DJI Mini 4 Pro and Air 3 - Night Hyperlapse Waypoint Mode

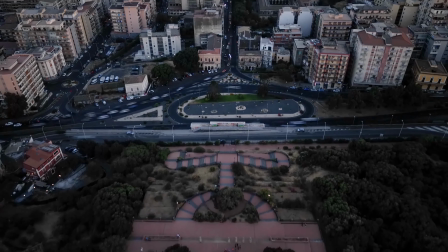0:00 The Mini 4 Pro and the R3 are excellent drones for time lapses and hyperlapses,
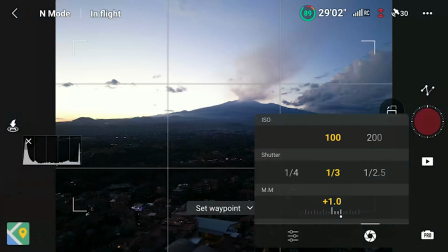0:05 thanks to the hyperlapse waypoint mode and the long battery life, especially on the R3.
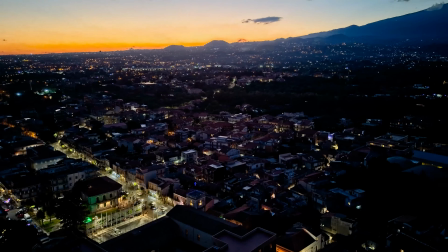0:11 Shooting hyperlapses at night is not easy, but it is great fun and can produce astonishing results if done correctly. In this video I will show you how to get the best results.
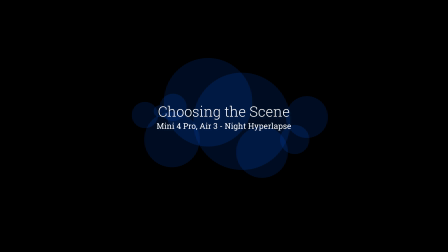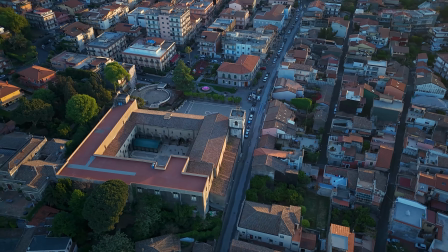0:27 In hyperlapses it is crucial to have elements in motion, usually vehicles, people walking, or clouds.
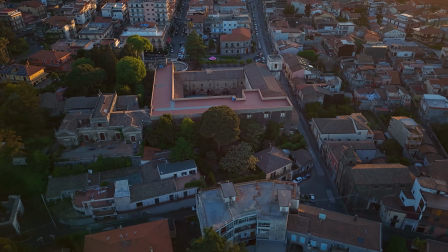0:35 The aircraft movement will be an extra dynamic element.
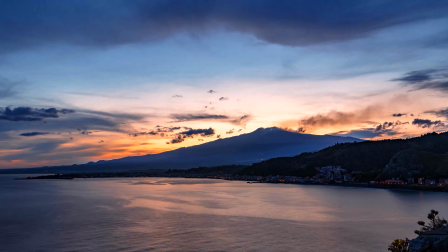0:39 In the case of night hyperlapses, the most exciting results are obtained when shooting at dusk, during the blue hour after sunset,
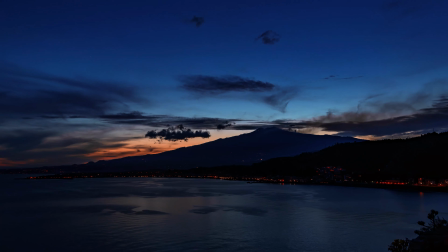0:48 with a mixture of natural and artificial light, as the transition of the light adds extra interest.
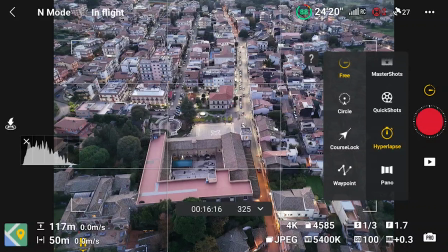0:55 I will use waypoint hyperlapse with just two points to simplify the process. The idea is to start with a view of this village at the foot of Mount Etna in Sicily to get some traffic and artificial light.
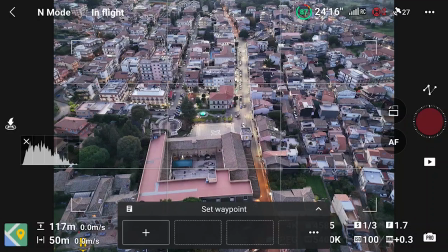1:08 We will be facing the direction of the setting sun. To avoid overexposure, I will set the first waypoint with the camera facing down toward the center of the village.
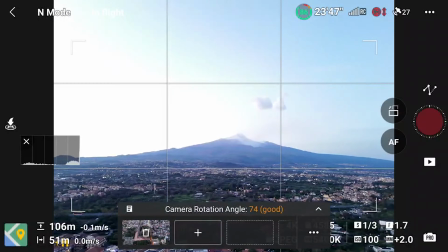1:18 For the second one, I will frame Mount Etna.
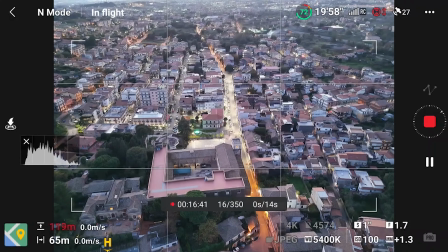1:23 During the hyperlapse, the software will handle the smooth transition between the two points.
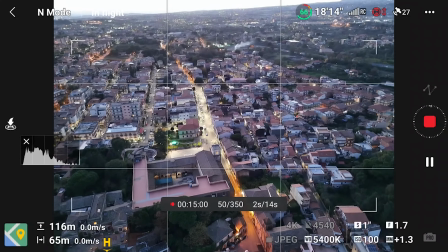1:28 I hope to get some nice clouds above the mountain and maybe some volcanic action if we are lucky.
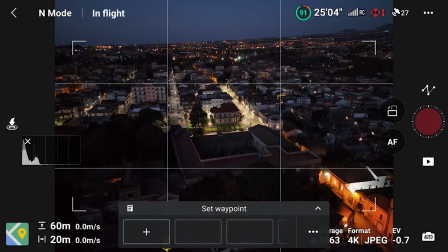1:35 A great feature of Waypoint Hyperlapse is that it stores each mission in memory.
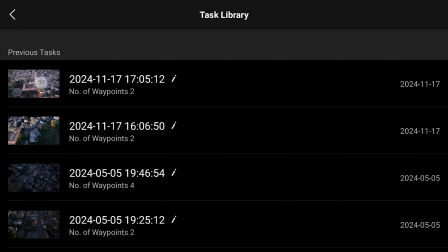1:41 This allows us to perform the same mission at different times or modify the settings to get the best results.
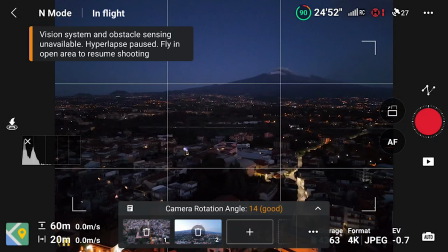1:49 It simplifies the setup, thus saving precious battery life.
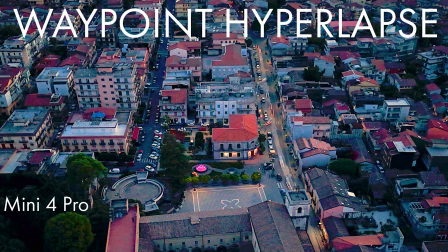1:54 If you want to know more about Waypoint Hyperlapse, you can watch my video about it by clicking on the link on the screen.
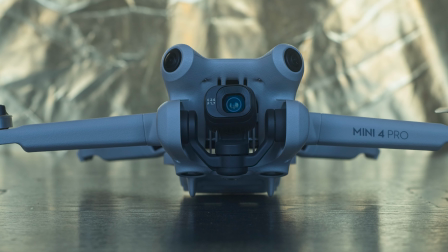2:07 I will use the Mini 4 Pro, but this technique is identical for both models.
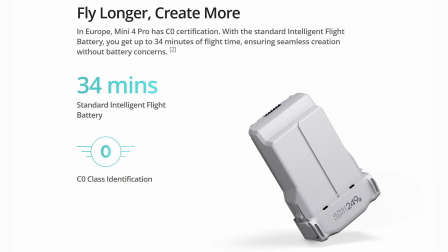2:12 The R3 has a battery life of 46 minutes versus 34 for the Mini 4 Pro, a big advantage for hyperlapses.
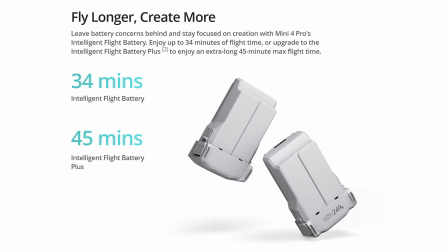2:21 There is a special battery for the Mini 4 Pro with the same flying time as the R3, but sadly it is not available in Europe. I suggest getting one if you're interested in hyperlapses.
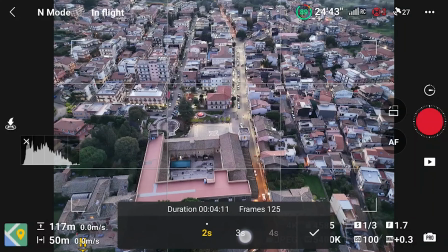2:32 After setting the two waypoints we have to choose the interval in seconds between each photo and the length of the resulting short movie.
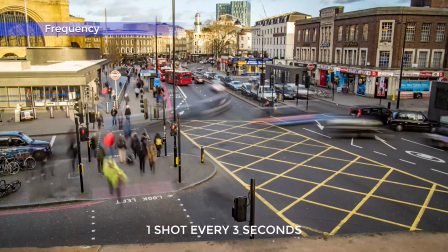2:42 The interval determines the speed of the element in motion.
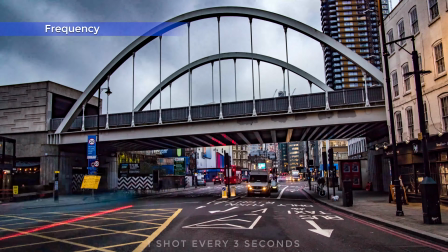2:46 When the movement comes from people walking or cars I suggest an interval of two or three seconds.
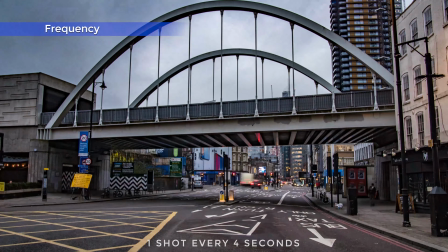2:52 At three seconds the movement will be faster. I will show you the results with both values later on.
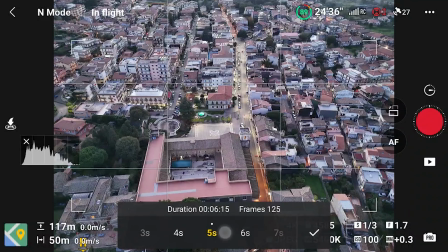2:59 Regarding length, I prefer a final movie of 12 seconds or more. We need at least 300 shots, as the automatic hyperlapse generated by the app has a frequency of 25 frames per second. 300 frames divided by 25 frames per second equals 12 seconds.